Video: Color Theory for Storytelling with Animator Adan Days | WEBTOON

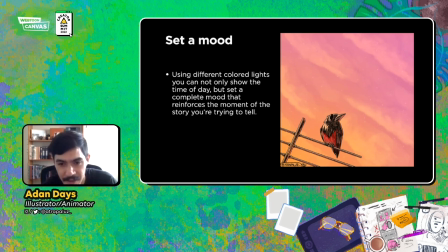1229s
Here is a super basic illustration of a bird I saw the other day standing on an antenna. I honestly, I have to say, this wasn't actually the scene or the colors I was seeing back then. But I thought that it would be more magical.
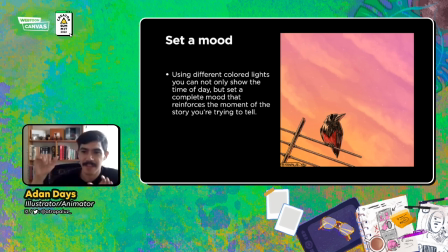1247s
I painted it like a sunset, like the stars start showing up, starting to show up. But what happens if I start playing with the colors?
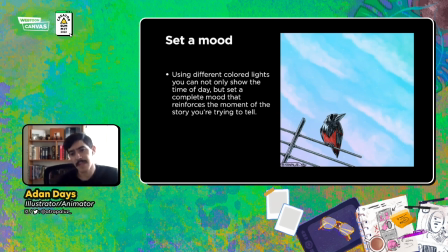1259s
I can make this scene that feels more like maybe noon. it feels kind of weird for me because it's too bright like maybe i even should have changed the the composition or something or the camera
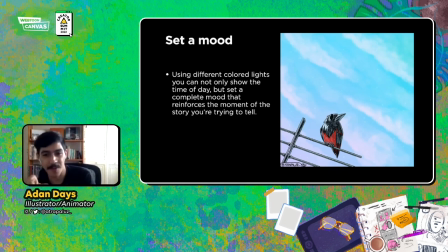1277s
angle if i were to if i was to to make this specific illustration for this time of day but as you can see it's totally different and then what happens if i turn everything red
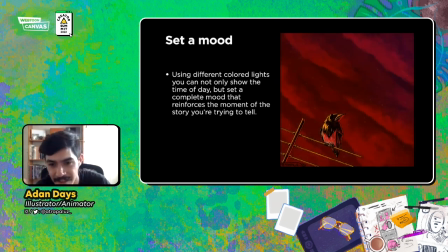1288s
including obviously the shadows and the highlights it feels like a super dark scene like maybe this bird has is seeing some destruction underneath and he's saving himself looking at it at the horizon like i love
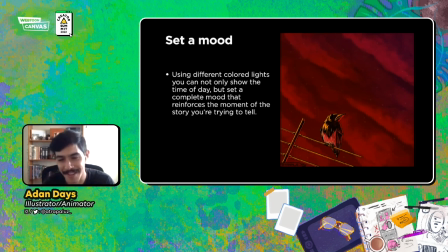1304s
this scene like i think even more than that the original one and yeah i also changed like the the a little bit of the contrast of the of the light i mean of the sky and it also feels like there's smoke and this simple plain image is telling me already a story just
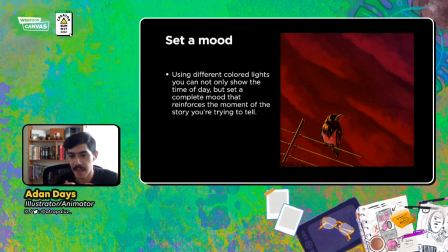1323s
because of the colors okay i think it's a a pretty good and pretty elegant way of storytelling just to to not show everything away at once you know just keep hearing like you're the master of you're the masters of of
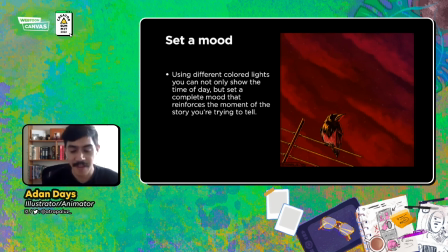1340s
of your story so you the way you tell it is the it's the essence and it's what what makes your story better so this is one of of the best resources you have, like setting mood with light color.
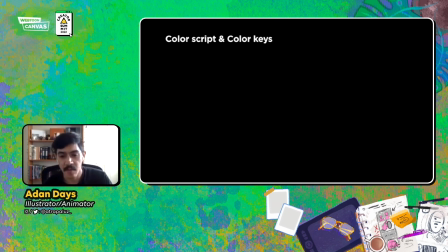1357s
Now, another thing I really suggest for doing, especially when you're planning or on pre-production stage of your series, is to make a color script or color keys. This helps you plan your color mood throughout the story. I don't know if you guys have seen,
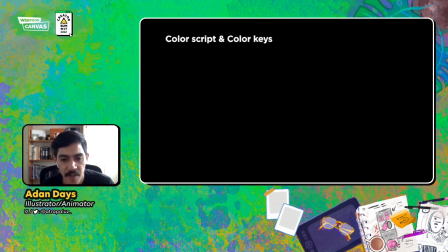1377s
but I think you have some of the art books of animation movies or stuff like that, like the art of any given movie. There you have some of these. What they do, and let me show you, because I made this for my animated short film.